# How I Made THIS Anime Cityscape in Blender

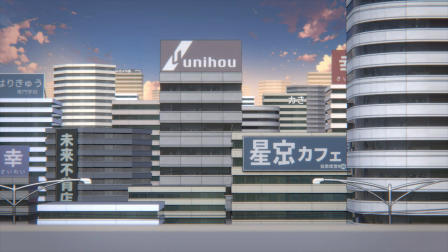I made this simple anime style cityscape background in Blender, and in this video I'll walk you through the entire process from blockout all the way to the final render.
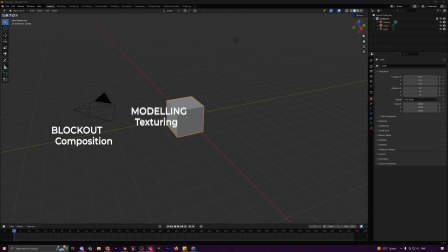The workflow is divided into 4 different parts and we'll go through all of them.
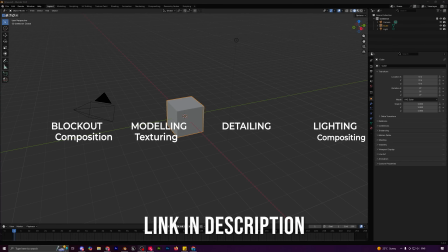Before I start, all the files I use are linked in the description if you want to follow along. Now let's get into it.
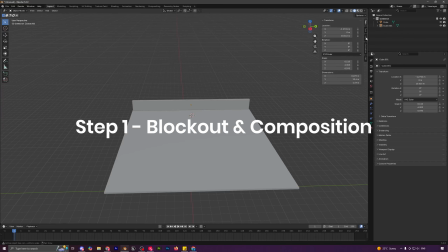I started with a very basic blockout, literally just simple cubes to figure out the shapes, the scale and the camera angle.
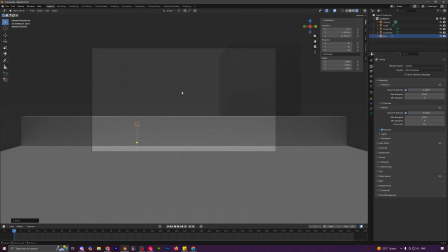For anime backgrounds, the overall silhouette and composition matter way more than tiny details,
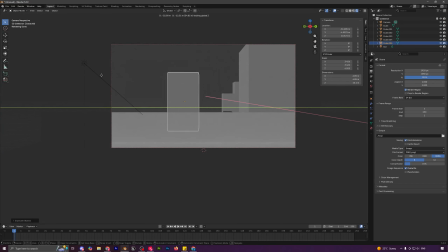so all I care about right now was getting clean big shapes and a nice depth layout with foreground, midground and background layers.
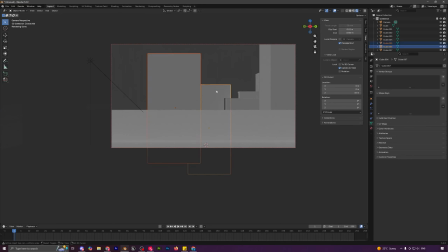I also added some very basic lighting, and for the camera I used a higher focal length like around 100 because it compresses the perspective and makes the whole scene feel a bit more flat in 2D,
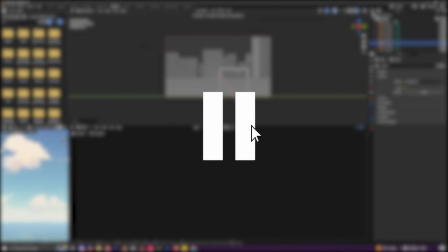which fits the anime background style better. So just a super quick mini tutorial to add outlines.
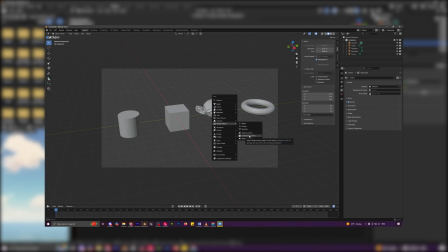You press Shift A, go to Grease Pencil, select Scene or Collection Line Art. Collection as it gives a bit more control. Increase the line radius and maybe just turn off crease threshold in edge types. And yeah, there you have it. Now back to the video.
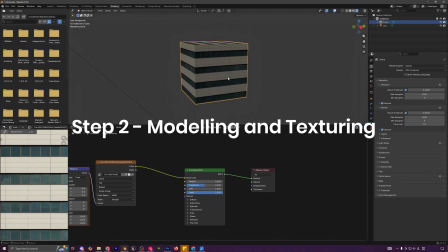Alright, so moving on to the modeling and texturing, I keep both of these as one combined step because the textures essentially are the building.
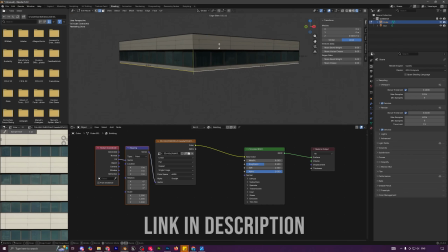I'm using just 2 simple textures to create all the buildings, and I've also included them in the project file if you want to try this yourself.
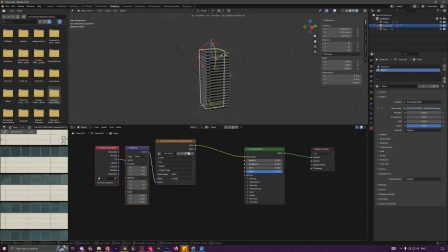The workflow is super straightforward. I start with a basic cube, plug the texture into the material and use UV mapping with the texture coordinate node,
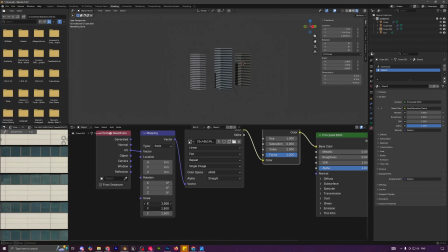and then I just UV unwrap the cube using cube projection, which instantly lays out the texture cleanly on all sides.
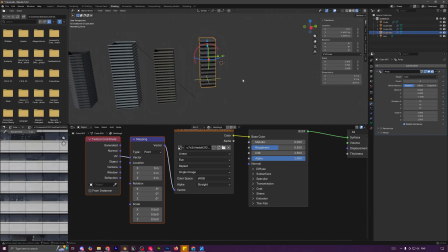After that, the array modifier does most of the work, repeating the same block to create as many floors. And to get variations across the environment, I just tweak the shape, size or proportions of the base mesh or slightly adjust the colors or materials.
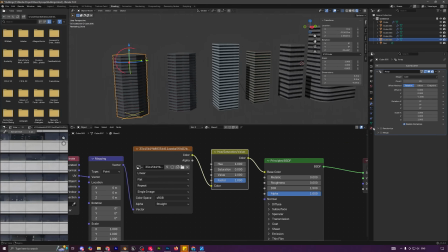That alone gives me enough variety without having to model multiple buildings.
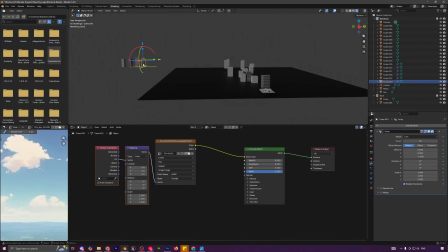Once the buildings are ready, I go back to the blockout and start replacing those simple placeholder cubes with the actual textured buildings now.
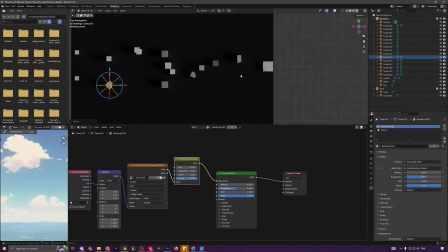This is where the blockout stage really helps because the composition is already figured out and all I'm doing now is swapping meshes one by one without really guessing anything.
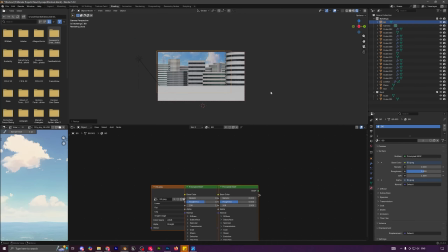I also added a simple sky background to push the anime vibe even further, which is just a simple image plane placed far behind the buildings.
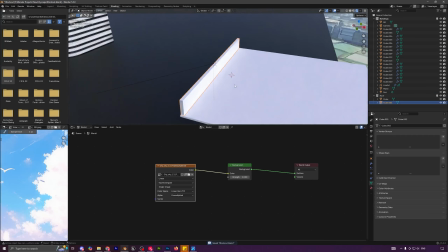I also added an HDRI just to add some natural ambient light. You can use any HDRI you already have, it does not need to be anything specific.
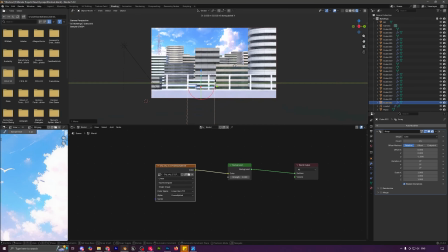Here I'm also trying to build the foreground a bit, adding some details like some railings, but I ended up removing them later on anyways.
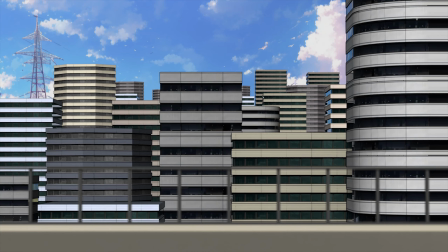And after finishing the modeling and texturing, this is what the scene looked like. It was starting to come together, but it still felt pretty empty and repetitive.
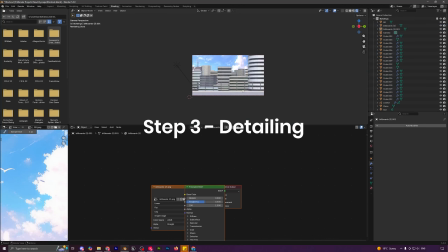Which brings me to step 3, detailing. Everything looked too uniform, so I started adding a few elements to break that up.
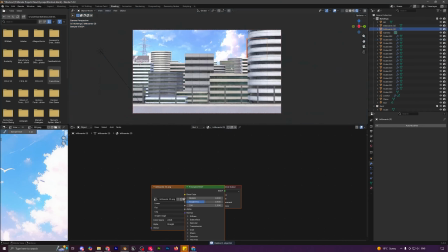I added some billboards, which again are just flat image planes placed on top of buildings.
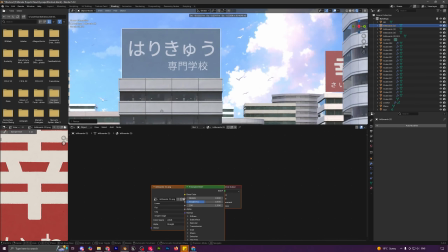I used the hue saturation node to control the color and even create color variations using the same billboard textures.
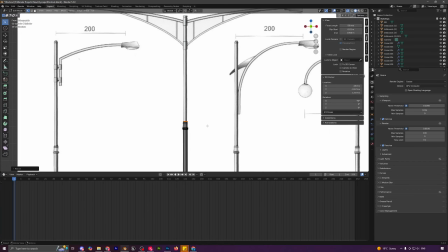I also quickly modeled a street light to add in the foreground. Using reference images to create models this way is super simple and really quick.
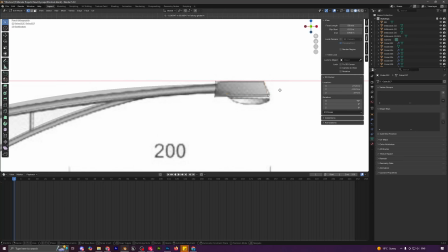I basically just used a cylinder and extruded it according to the image, and later on also used a path object to create the curvier parts. Small props like these help the environment feel less copy-pasted and a bit more alive.
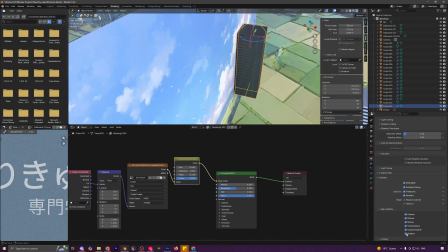I also wanted to set up a proper background, so I added a few simple buildings in the distance and placed some fog image planes in front of them.
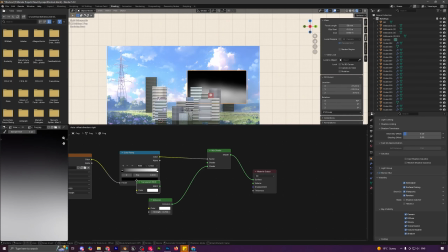That gives the scene a bit more atmospheric feel, and here's the simple material I used for these fog planes.
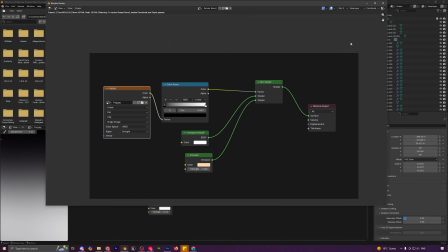And in this material you can either use the color ramp or the emission node to control the power of the fog, like how bright you want them to be.
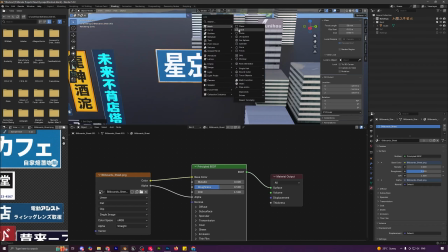To add even more variation, here I am using a simple billboard texture sheet.
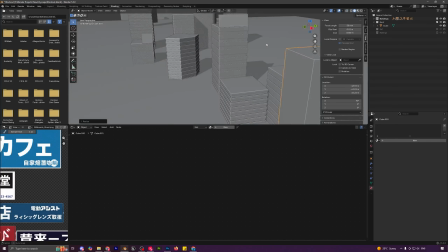With just one texture you can create multiple different signs by duplicating and pressing G twice to slide the edge across the plane and adjust the texture accordingly.
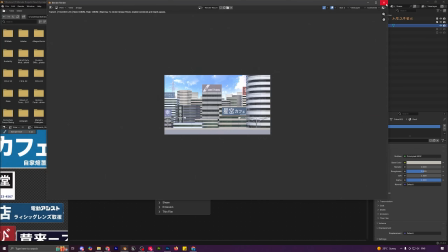And well, after all the added details, we went from something like this to this.
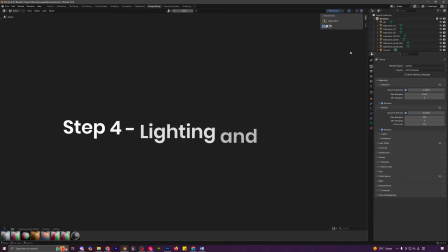And that brings me to the final step, which is lighting and compositing.